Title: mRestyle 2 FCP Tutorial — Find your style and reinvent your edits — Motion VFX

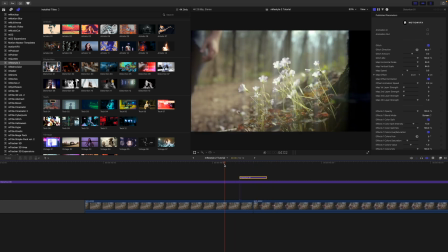Now, if you play this back in real time, it's a really cool distortion sort of transition that we have over this hard cut.
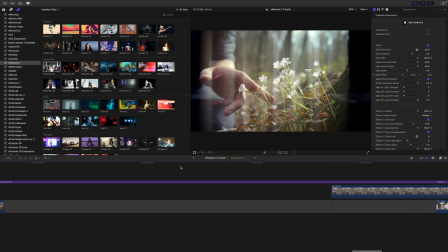Awesome. Moving down to our final clip here, we still have the distortion number 8,
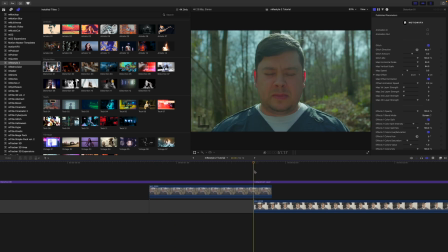these highlights, and we do a bit of a hard cut.
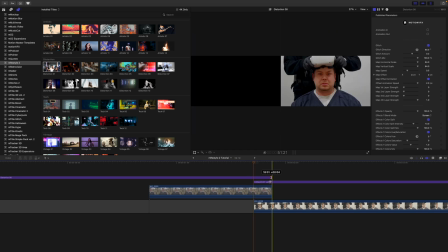Let me bring that back down,
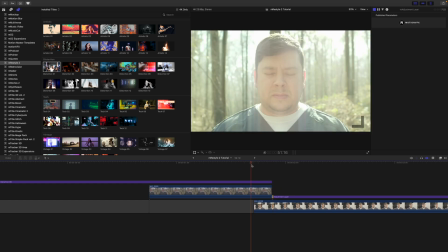and that is my adjustment layer for color grading, and boom, there's another hard cut. So we're doing another bit of a transition here between these two scenes. So on this final version, we of course did have distortion number 1
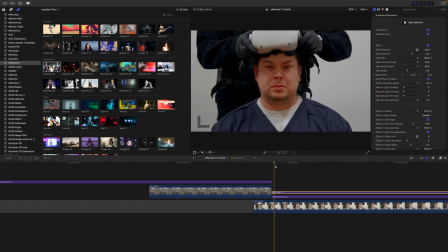already happening over top of our kind of glitchy digital version of George.
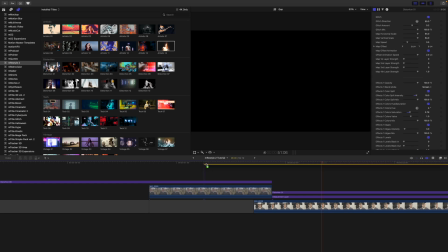I'm going to turn off the animations in and out. So we are using our artistic 14 as a bit of a transition here.
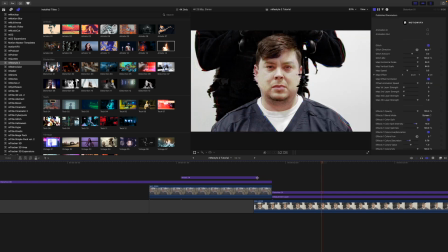I'm going to go ahead and make this happen over top of both of our footages.
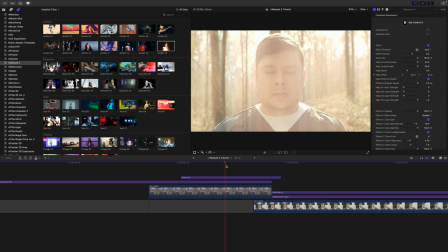So you can see here that this comes in and it's almost like a flash,
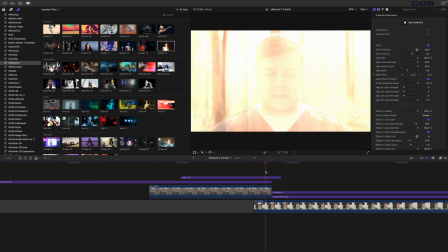and then boom, there we go, transitioned into the next scene.
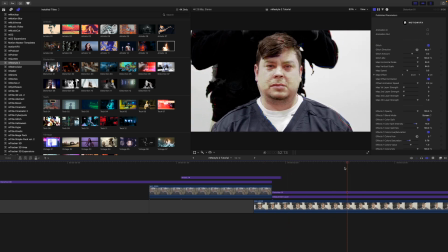And there's the old glitchy version. And I'm going to leave the glitches really harsh at this point, because we're trying to understand that he's waking back up in the real world for him, which is a digital world.
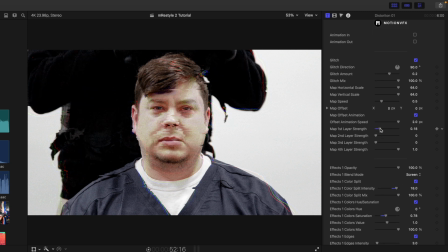And over in our inspector, we can make a lot of changes now, because we really want to make it look as though this real digital world is really, really different from the real world that you and I would see being real human beings.
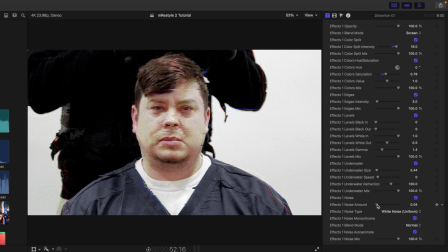Assuming you're a real human being, you might be AI, I don't know.
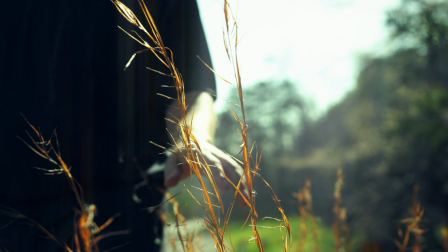And once you've made all of those adjustments to your titles, this is the result that you can get.
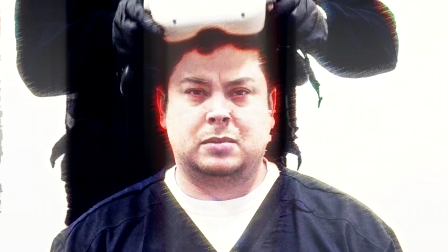Now remember, there are 50 of these and we only went over a few,
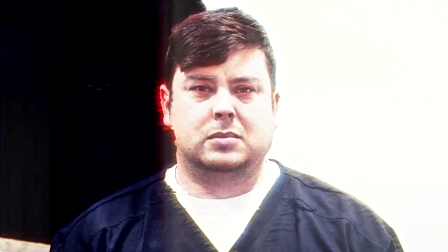so we can't wait to see what you can come up with mRestyle 2, which is now available on motionvfx.com.
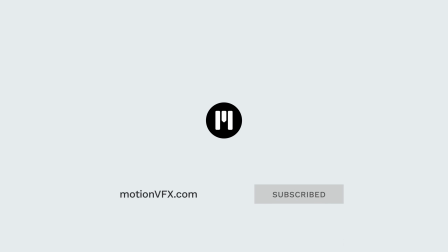Be sure to subscribe and we'll see you on the next one.